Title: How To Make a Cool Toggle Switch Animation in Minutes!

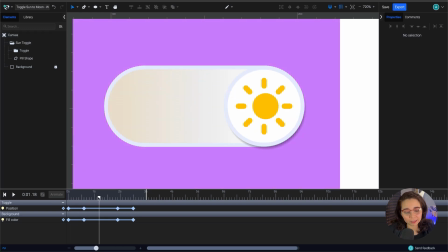(4:11)
Now the background, like the shadow that I have here, needs to follow the toggle a little bit better because it doesn't really make sense. And then if it stays yellow like that, it doesn't look good.
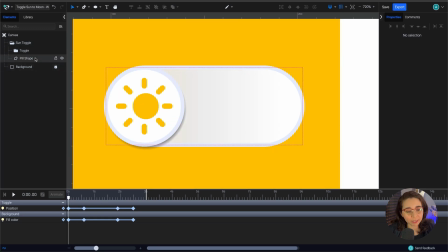(4:26)
So I do want to change that too. So I'm gonna select my pill shape, which is the actual background here. And I'm gonna animate also the fill color here. So I'm gonna go forward exactly to the same point here.
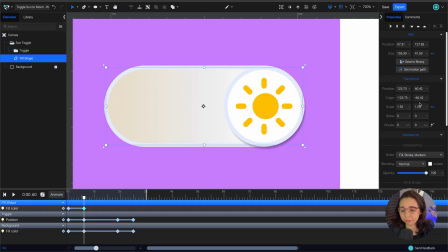(4:40)
I'm gonna add a keyframe, and I'm gonna copy once more that purple hex code that I had before, and I'm gonna come back to my pill shape here, making sure that I'm in the right position here,
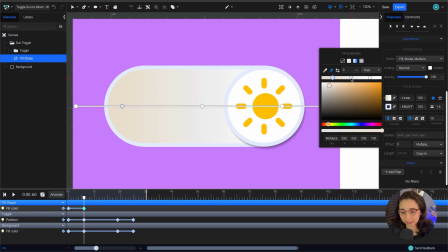(4:55)
and I'm gonna replace some of these values here.
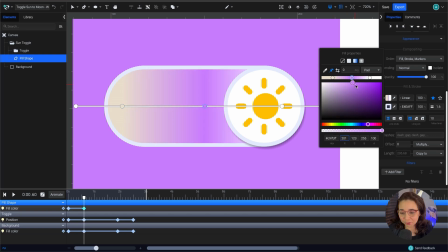(4:58)
So obviously this purple is gonna be too much, but I can change it, maybe something like this. I do want to make sure that I change this yellow to something a little more neutral and definitely something lighter. So I might just go with pure white or something very close to white.
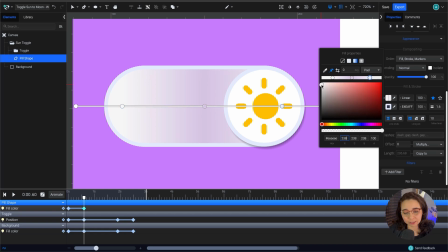(5:18)
And then over here, I think something a little darker would make more sense. Maybe this one could be something like this. Yeah, whatever makes sense here, whatever looks like it's like the actual shadow that's following the toggle.
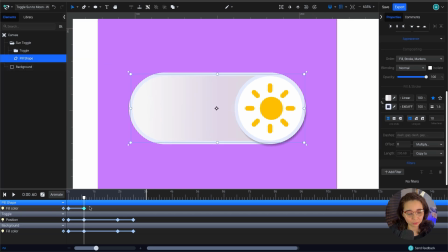(5:35)
So something like that. And then I'm just gonna copy this one, get to this point, and then copy the initial one so it follows the toggle.
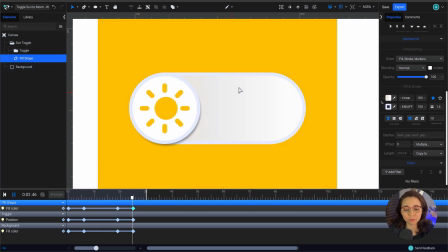(5:45)
So it's something, so that way when it turns purple, the shade of the shadow also changes accordingly.
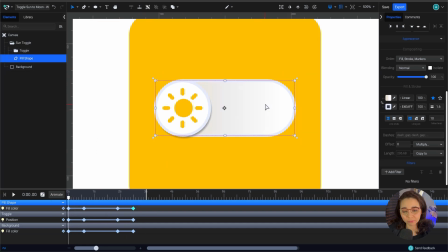(5:52)
So we already have the toggle switching colors.
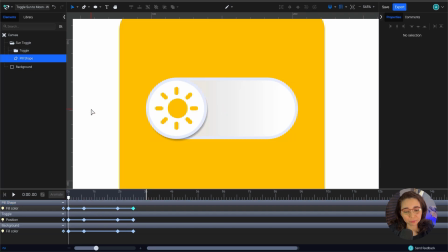(5:57)
So the next thing we need to do is change the actual sun, and the sun is gonna turn into a moon.
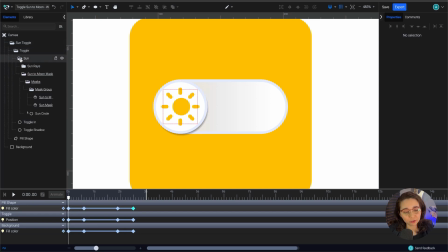(6:05)
And if we open here our folder, we actually don't have an actual moon icon. All we have is a circle, which is this this sun.
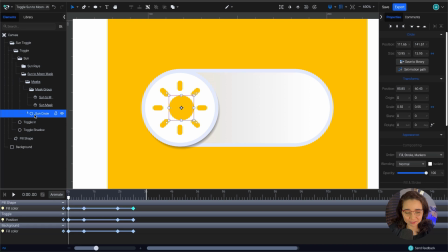(6:19)
It's a sun circle like we have here in this layer, and then we have a sun mask, and we have this sun to moon layer, which is actually just a 1x1 layer, which is actually like nothing. And I'm gonna show you in a minute why it is what it is.
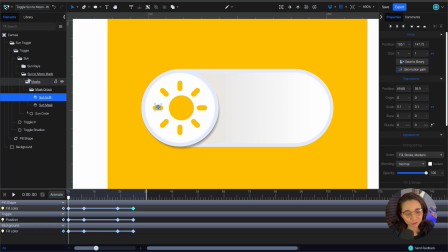(6:39)
But before we do that, let's animate the sun rays to disappear with the sun, and then we're gonna create that moon animation. So let's select the sun rays here, and I want them to disappear and, you know, do something cool.
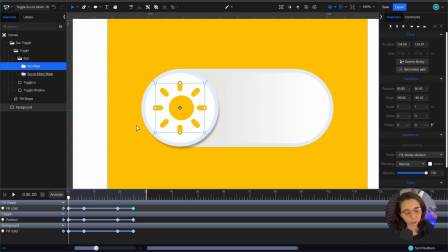(6:57)
And then I want the circle to turn into the moon. So I'm gonna select the first line here. I have 9 lines, and I'm gonna add a few different effects or animations to my lines.
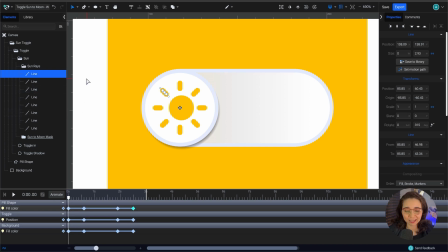(7:10)
And I definitely don't want to grab like each line and add animations to each one like 9 times. So I'm just gonna grab one for now, and I'm gonna add a few different things. So I'm gonna do stroke color first.
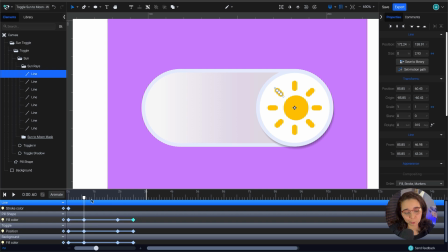(7:25)
So initially it's yellow, and I want it to turn purple because even though it's going to disappear, I think it's gonna be appropriate for it to kind of like transition into purple, for it to
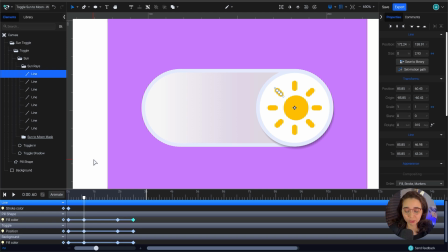(7:42)
help with the kind of like the color transition of the whole animation. So if I'm lucky here, I still have that hex code. Yes. So I'm gonna do exactly what I've been doing here. I'm gonna add my values here, and I'm gonna copy and paste.
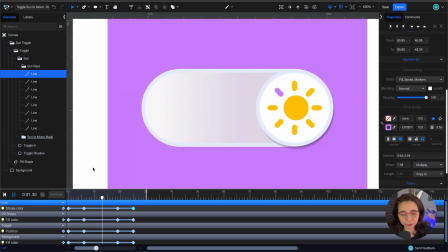(8:05)
So my sun ray here is just changing to purple and then changing back to yellow.
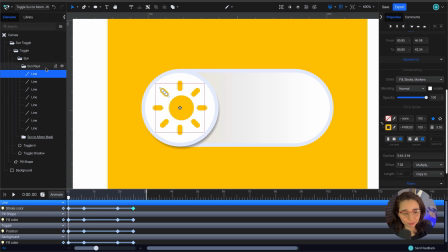(8:12)
Now the next thing I'm gonna do is with the same line selected, I'm going to add a stroke width animation.